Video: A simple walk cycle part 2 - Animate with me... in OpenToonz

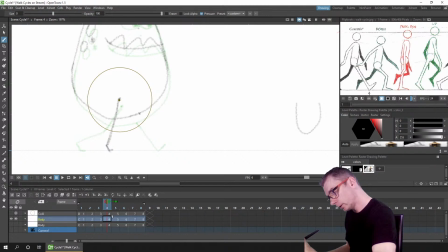Oops, we don't need to go to the centre, it's the left leg that's behind the body, but we're pointing in that direction, so let's do that there. Let's look at the onion skin, so it's coming from here, it's going to there,
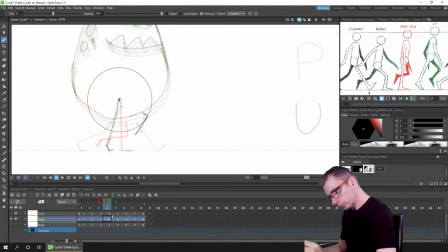so let's draw the angle sort of in between, have the foot trailing a little bit. So the knee comes up high now, and let's see how that looks. So that's the left leg as it swings forward.
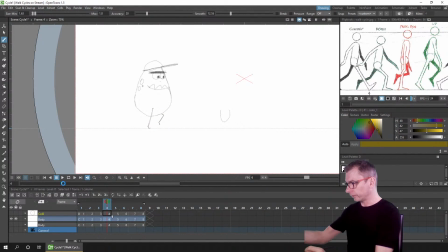Let's see that. Hit save before we start, and loop play. So the right leg doesn't swing as high as it comes forward.
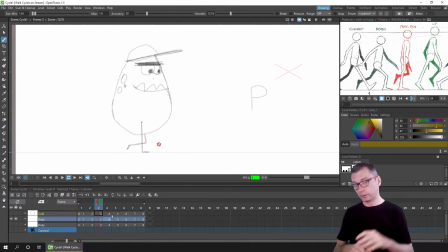The left leg, the knee comes higher, so it comes up and sort of stomps down. So it gives us a bit of a different look to both legs. So now I can look at them both and see which we prefer to keep.
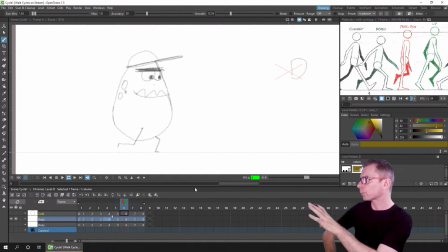So if you can see a difference and you've got a preference, then do let me know which you think it should be.
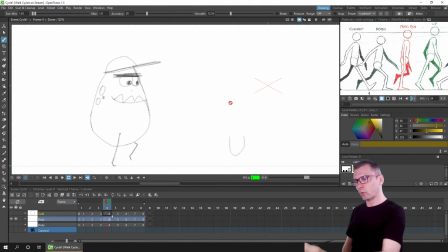And you can see over on the right here the 4 poses for each of the legs shown. So because the knee comes up so high, it's quite a fast and prominent stomp down as it comes down for the down pose.
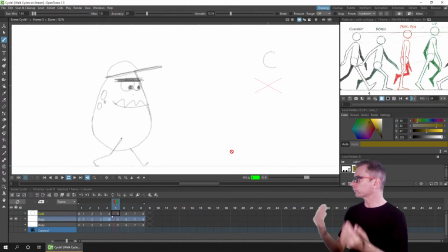And the right leg is more of a swing towards it. So yeah, 2 different sort of tiny different styles of legs there.
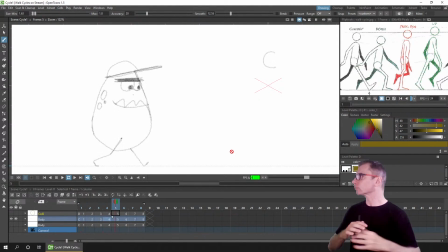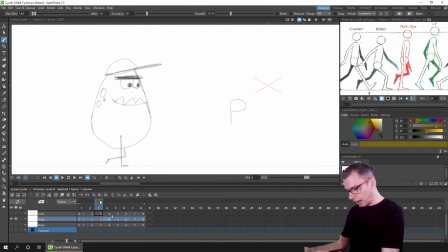I quite like, yeah, I think I'm going to go for the high knee that I drew on the left leg, and I'm going to copy that to the right leg. So I'll turn on the onion skin on drawing on frame 8 to show the onion skin for frame 4,
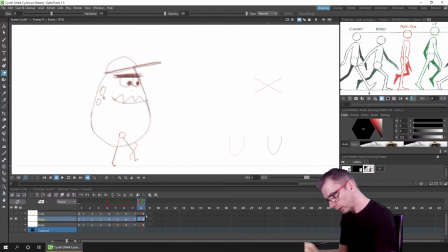and then using the eraser, let's erase the right leg, and then draw this in the same position where it's stomping down. But it's now in front of the body because it's the right leg, not the left.
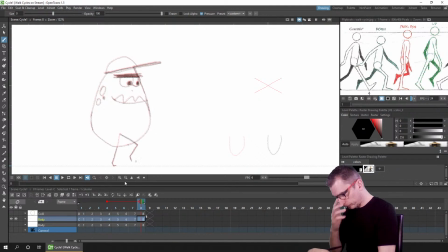Yeah, the feet, I noticed the feet are changing size slightly. I was going to look at that in a second. So now they're both kicking out for the stomp down. Let's see what we've got, because they start off quite large and then they go toddy.
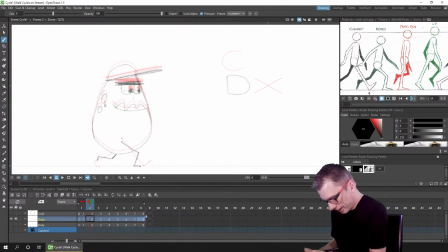So let's throw a bit more foot on him. Same here. I quite like, he's a monster after all, so I quite like the larger foot.
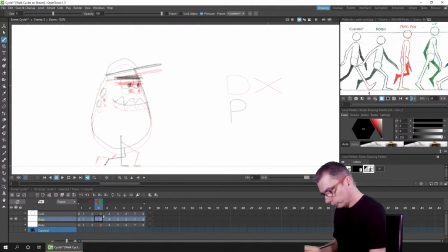It's not bad, but let's look at that. Again, the sooner you spot these things, the sooner you can fix them, so that when you come back to ink and paint later, if you're going to draw over this, you can get a neater line straight away, because you're just copying what you've already worked out, what you've calculated.
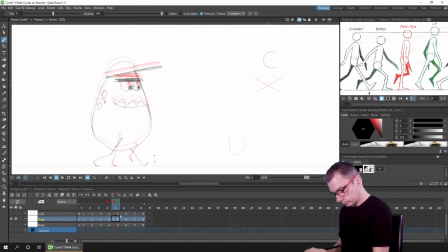So yeah, keeping the scale of characters is, I find, so difficult to do, so difficult.
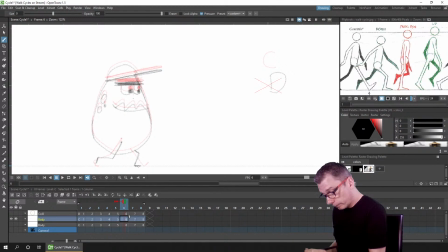And again, that's why I'm practicing, that's why I'm here today. I'm not here to teach the best way to do a walk cycle. I'm not here to say this is the way you must do it, this is the way it is done, but just to share a few things I've learned while doing these walk cycles,
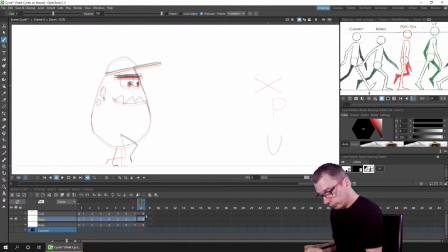and again a few things I've learned while using the program for shortcuts and tips.